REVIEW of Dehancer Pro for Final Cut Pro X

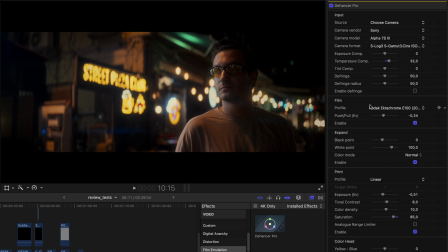also here i used another film profile the ectochrome e100 which gives
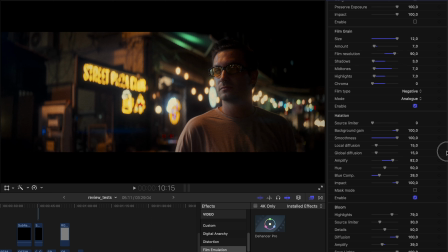like a vintage look in my opinion looks great and on this shot you can see the halation
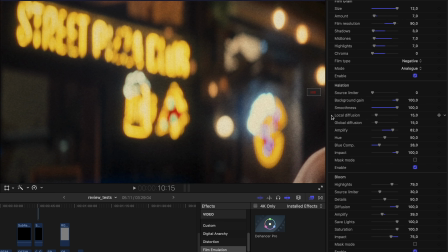and the bloom really good so maybe like this yeah so
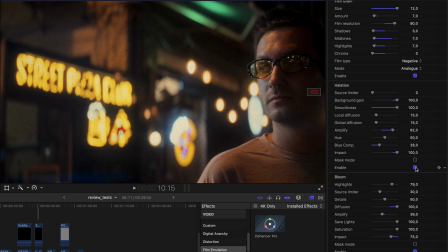the face is in the shot too so this is halation you can see right here when i turn it on or off there was none and now there is and it looks really amazing and really natural also the bloom there
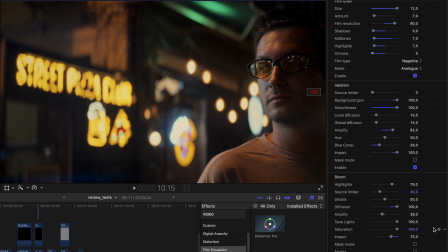was a little bit of bloom like right here and in other places but now with this bloom turned on it's like on another level and i
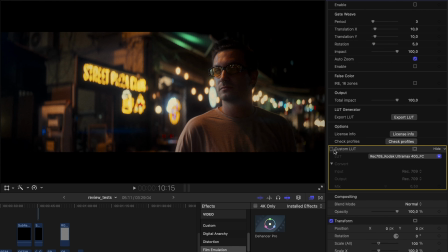like it a lot and after using defensor sometimes i use another lot just with the basic tool the custom latin final cut just to make the footage a little bit more stylized so this is the
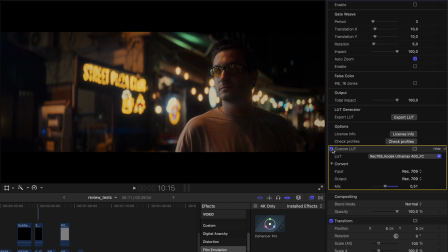codec ultramax 400 for film contrast it makes the picture warmer and for me it's more of a vintage look and i like it but it's not really that big of a difference so this is the next shot the same technique i used the same ectochrome profile more or less everything is the same and i used color board before to brighten the picture and make it greener and after the hanser i used another lot like 50 and it makes it a lot more greener which i like it's like a stylized film look moody picture and for me this looks great so on this shot i wanted to demonstrate the effect of the mist filter on the camera versus of just adding bloom in post in the handshake. This is the picture with the mist filter and this one without it.
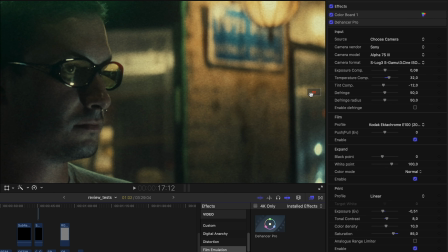So as you can see right here there are some effects that can't
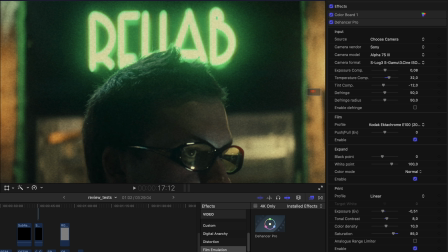be achieved in post or at least it's really really hard and it's better to get them in camera that's why I use those filters so without it
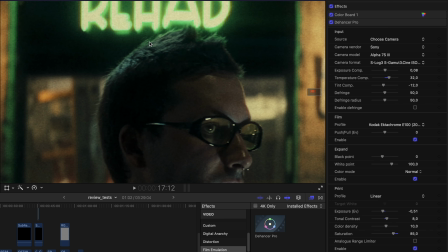you can see the hair is like more or less normal contrasty and right
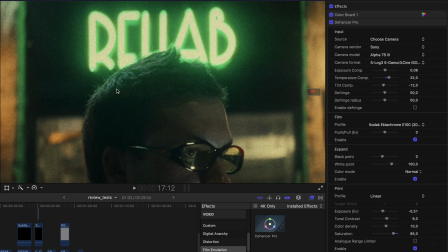here we have a beautiful glow that shines over the hair and it's really hard to emulate this effect Also the overall contrast of the picture is lower which I also like but you can work with contrast in post but the optical effects of the diffusion are really hard to recreate in post. So right here as you can see we have the bloom effect turned on and it helps a lot but it won't give you all of the stuff the real mist filter
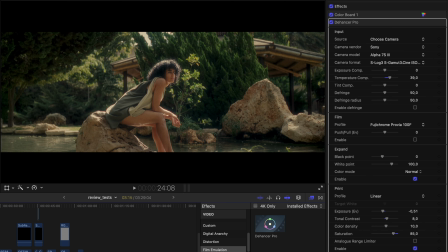does definitely so next is a daylight shot i think it's really beautiful we have a dehancer the color board and in dehancer and i have the film emulation turned off because i wanted a natural look but
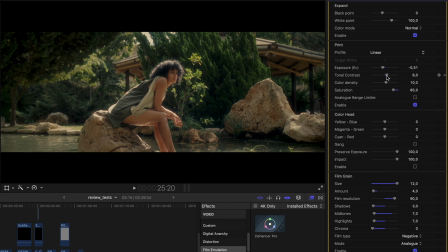this shot is really great to demonstrate the tonal contrast which i have at eight so this is like zero and this is eight you can push it a little bit more if you like so like maybe nine or
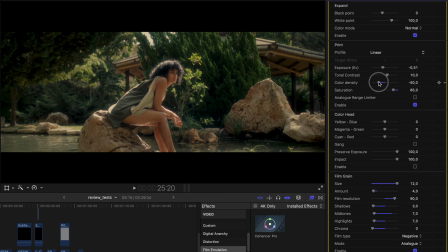ten it's great and the color density which works with the warmer colors more and leaves the green uh mostly alone just a little bit of shift in the green also this shot is great to demonstrate the
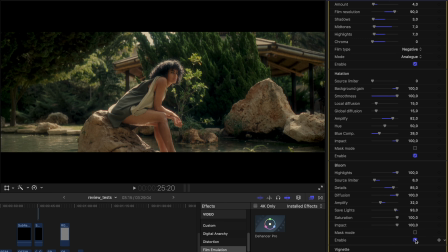bloom effect this is no bloom effect and that that's a lot of bloom so it's a look if you like it you like it i like it a lot because it's like glowing and it's
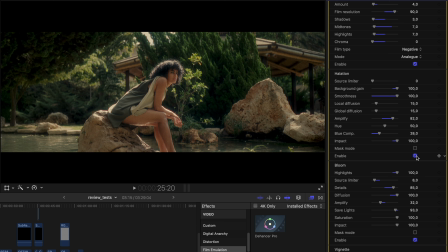like majestic i don't know how to describe it also you can see how the halation
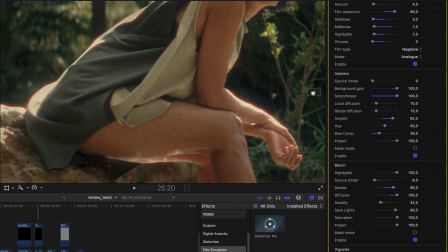works without some street lights so here is before and after and i did it like really exaggerated because i
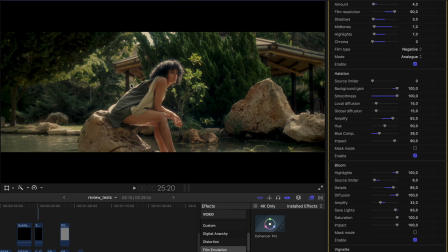want the viewer to feel that the sun is really really bright and it's like almost burning and i think the halation helps a lot with this kind of feeling
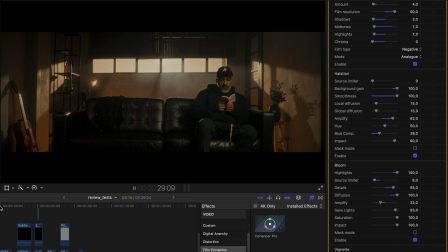so next shot is like a static tripod shot so it doesn't move and here you can see how the last two effects film effects
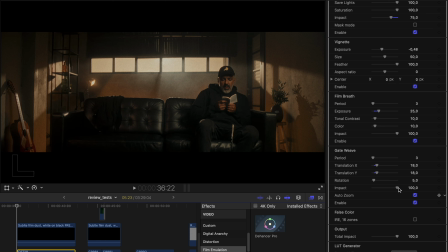work the film breath and the gate weave i have it turned on the film breath will shift the exposure a little bit, like when it's projected, and the gate width will shake the footage a little bit.
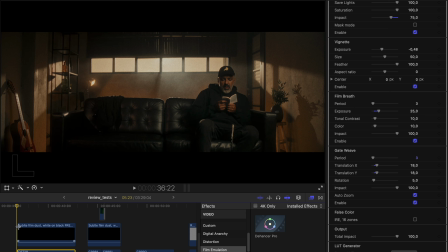Also, I added a little bit of film dust over the footage, so it looks more like film. So here is the effect with the film dust. Let's zoom a little bit, like maybe on this side,
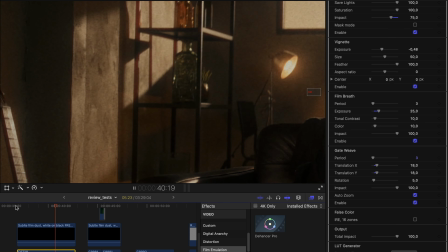and you can see the shake and the exposure shifts better so if you
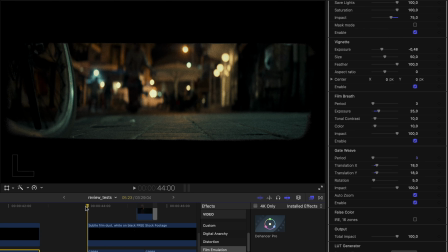need it you can find it here and another example of using these features is making like an old film with a lot of shake and a lot of exposure shifts and grain I also added a film dust layer i found
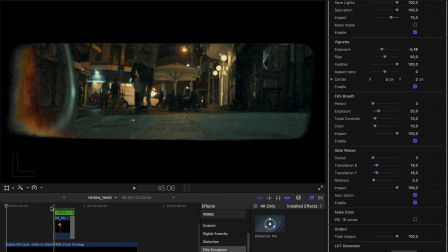like free on youtube and also i added a frame over the
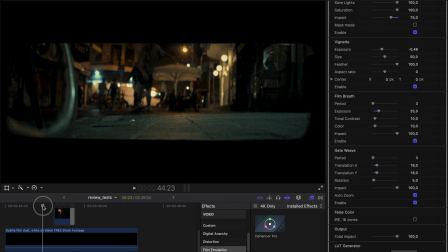footage and some film burn so i can make a really harsh cut in the footage and it looks like something from a tarantino movie so this is how it looks and